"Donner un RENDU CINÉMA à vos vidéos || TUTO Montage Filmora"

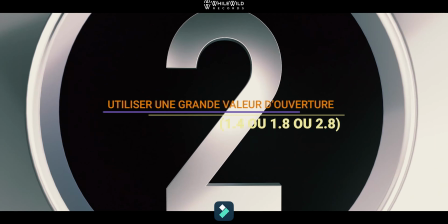(4:03)
En deuxième lieu, je vous invite à utiliser une grande valeur d'ouverture, 1.4, 1.8 ou 2.8, pour obtenir une faible profondeur de champ.
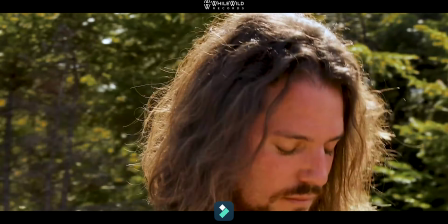(4:12)
Et oui, faire ressortir un objet ou une personne en floutant l'arrière-plan contribue grandement à donner un aspect cinématographique à votre vidéo.
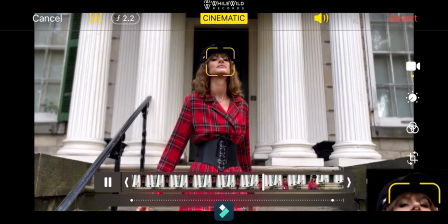(4:21)
D'ailleurs, les nouveaux smartphones ont même une option cinéma afin que l'arrière-plan soit flouté.
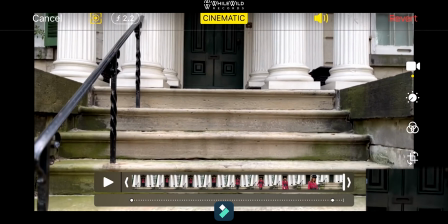(4:26)
Et ouais, c'est pas un truc de dingue ?
Oh mais vous êtes des malades !
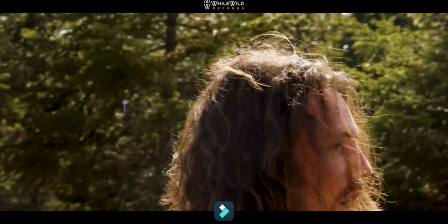(4:32)
Voilà, donc par conséquent, il faudra privilégier une petite profondeur de champ afin d'isoler votre sujet du reste de la scène.
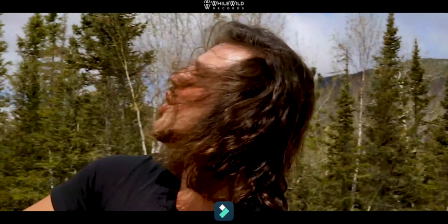(4:40)
Je vous invite à privilégier les zooms afin d'augmenter encore plus l'effet de profondeur et de flou sur les sujets. Alors ça, c'est très tordu, mais bouh.
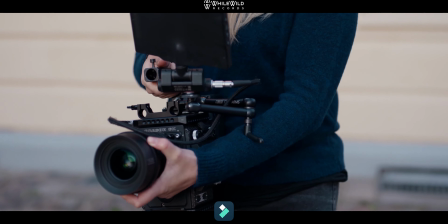(4:51) bougrement intelligent.
Ainsi, pour y parvenir, vous devrez utiliser des optiques lumineuses,
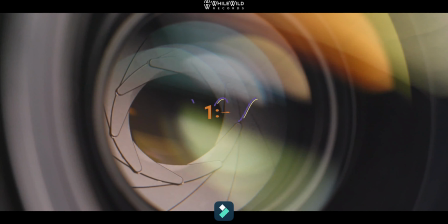(4:56)
ce qui se traduit généralement par des optiques fixes ouvrant à 1.4, 1.8 ou 2.8 pour les zooms.
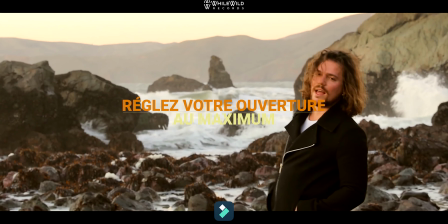(5:02)
Et pour générer du flou, en arrière-plan, réglez votre ouverture au maximum, c'est-à-dire la plus petite valeur possible, ou d'un diaphragme au-dessus.
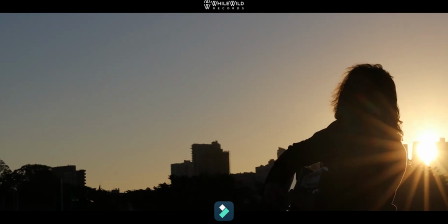(5:11)
Alors, pour petit rappel concernant la définition du diaphragme,
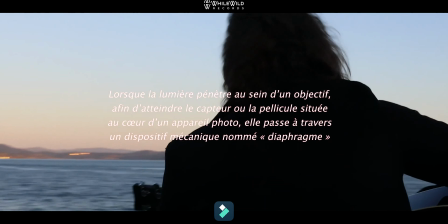(5:14)
lorsque la lumière pénètre au sein d'un objectif afin d'atteindre le capteur ou la pellicule située au cœur d'un appareil photo,
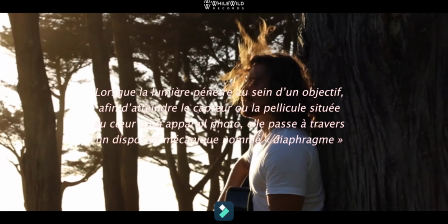(5:21)
elle passe à travers d'un dispositif mécanique nommé diaphragme.
Ok.
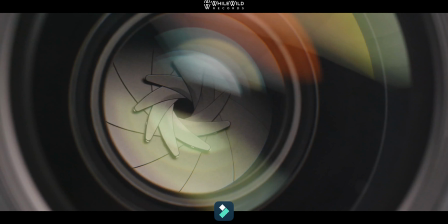(5:26)
Composé de lamelles dont le nombre varie suivant la conception de l'objectif,
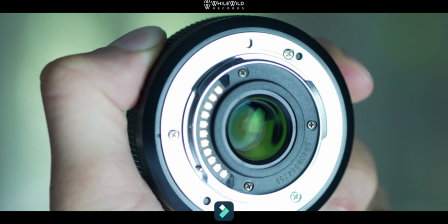(5:29)
le diaphragme forme un trou dont la taille peut varier afin de laisser passer plus ou moins de lumière.
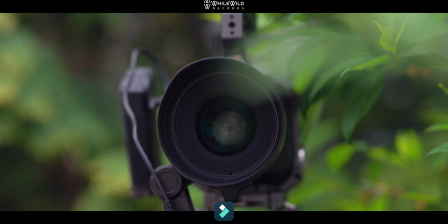(5:35)
L'ouverture de diaphragme désigne le diamètre de ce trou.
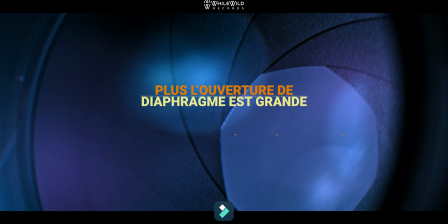(5:39)
Par conséquent, plus l'ouverture de diaphragme est grande, plus la quantité de lumière qui passe à travers l'objectif est importante.
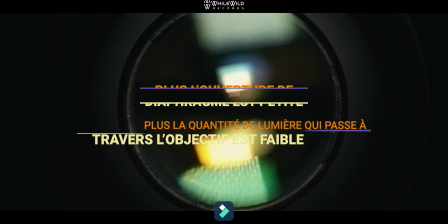(5:46)
Et plus l'ouverture de diaphragme est petite, plus la quantité de lumière qui passe à travers l'objectif est faible.
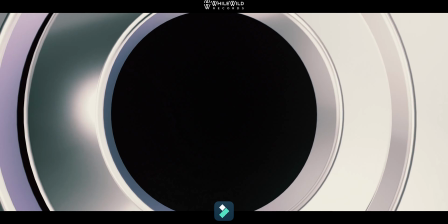(5:53) Ça va être tout noir.
En quatrième lieu, je vous invite à filmer en manuel.
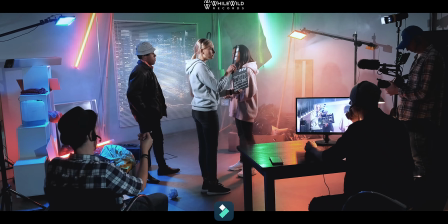(6:00)
Personnellement, pour moi, c'est vraiment une des choses les plus importantes, car pour des réglages cinématiques, vous devrez régler votre appareil en manuel.
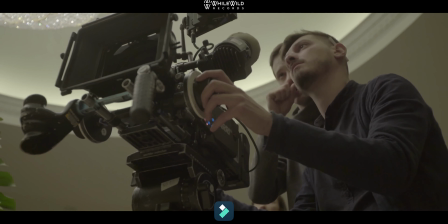(6:06)
Mais bon, même si cela peut paraître effrayant au départ,
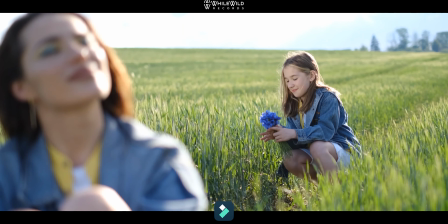(6:09)
il n'en reste pas moins que ces réglages sont assez simples et vous garantiront une homogénéité sur l'ensemble de vos séquences.
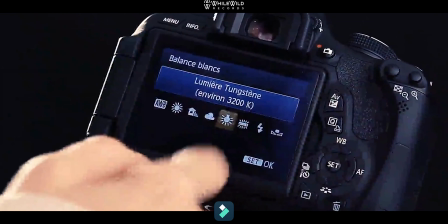(6:16) Ah, c'est vrai ça !
Lors de votre tournage, si vous êtes pris par le temps, sélectionnez une balance préconfigurée, comme le temps ensoleillé,
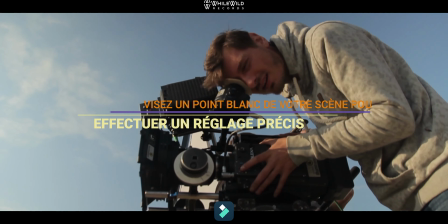(6:24)
nuageux, ou alors, si vous le pouvez, vous visez un point blanc de votre scène pour effectuer un réglage précis.
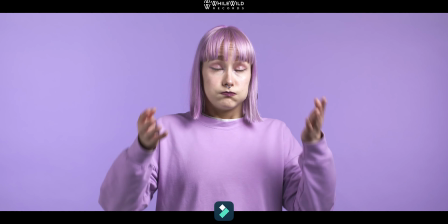(6:30)
Mais si vraiment vous n'aimez pas travailler en manuel, je peux vous donner une petite astuce,
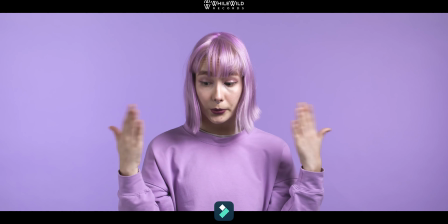(6:35)
c'est-à-dire une légère exception qui peut être faite au tout manuel pour l'autofocus.
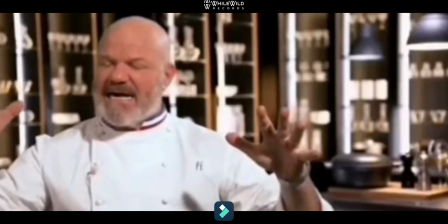(6:41) Putain ! Ah ! C'est bon ça !
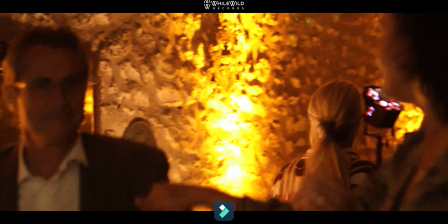(6:46)
Cependant, faites attention, si vous restez en autofocus, soyez vigilant notamment en cas de baisse de lumière afin d'éviter les effets de pompage,
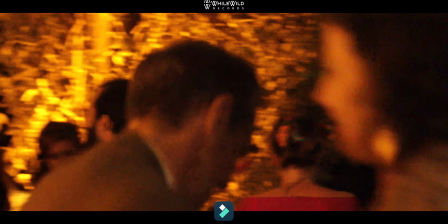(6:54)
c'est-à-dire lorsque l'autofocus cherche sa mise au point. Cela ira à l'encontre du résultat recherché et ce serait catastrophique.
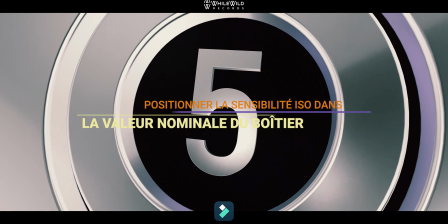(7:02) Mais c'est de la merde !
En cinquième lieu, positionnez la sensibilité ISO dans la valeur nominale du boîtier.
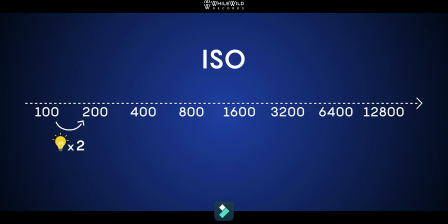(7:10)
Afin de conserver la meilleure image possible, il est conseillé de régler les ISO sur la valeur native de votre capteur.
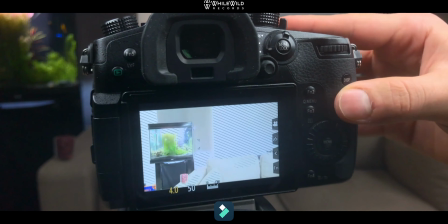(7:17)
Cette valeur peut être différente selon votre appareil et ne dépasse pas généralement les 800 ISO.
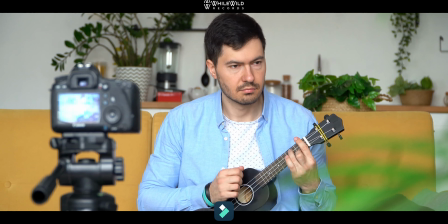(7:22)
Par conséquent, essayez de rester le plus possible sur cette valeur, mais si vous manquez de lumière,
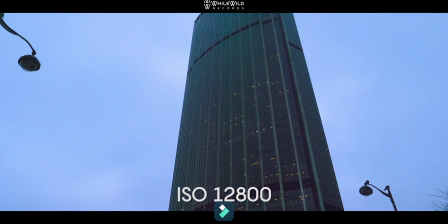(7:28)
privilégiez l'augmentation des ISO plutôt que d'enregistrer une image sous-exposée, plus difficile à corriger en post-production.
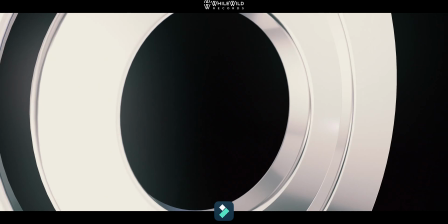(7:35) Oh putain, c'est essentiel, ouais.
En dernier lieu, ajoutez des bandes noires à votre vidéo.
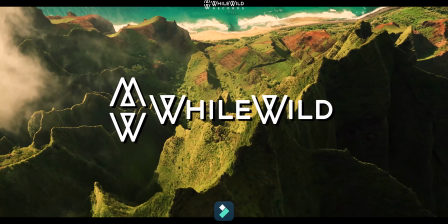(7:42)
Eh oui, petit détail qui fait toute la différence et qui fait son petit effet.
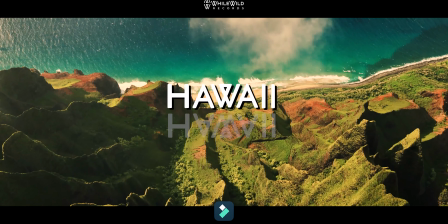(7:47)
Une dernière astuce très facile à mettre en place pour accentuer encore l'effet cinéma de votre montage.
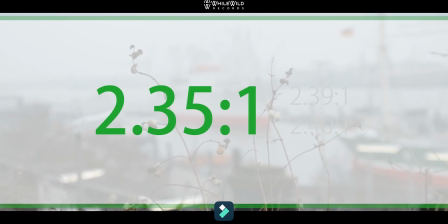(7:52)
En effet, c'est d'utiliser le format 2.35 au lieu de 16/9.
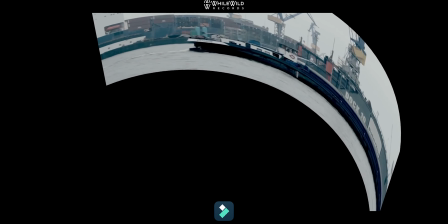(7:57)
Cela revient à ajouter des bandes noires en haut et en bas de l'image ou à rogner votre format d'origine.
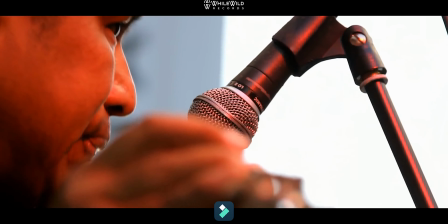(8:03)
Vous masquez donc certaines informations enregistrées, mais en contrepartie, ce format renforce l'impression cinématique donnée par votre montage.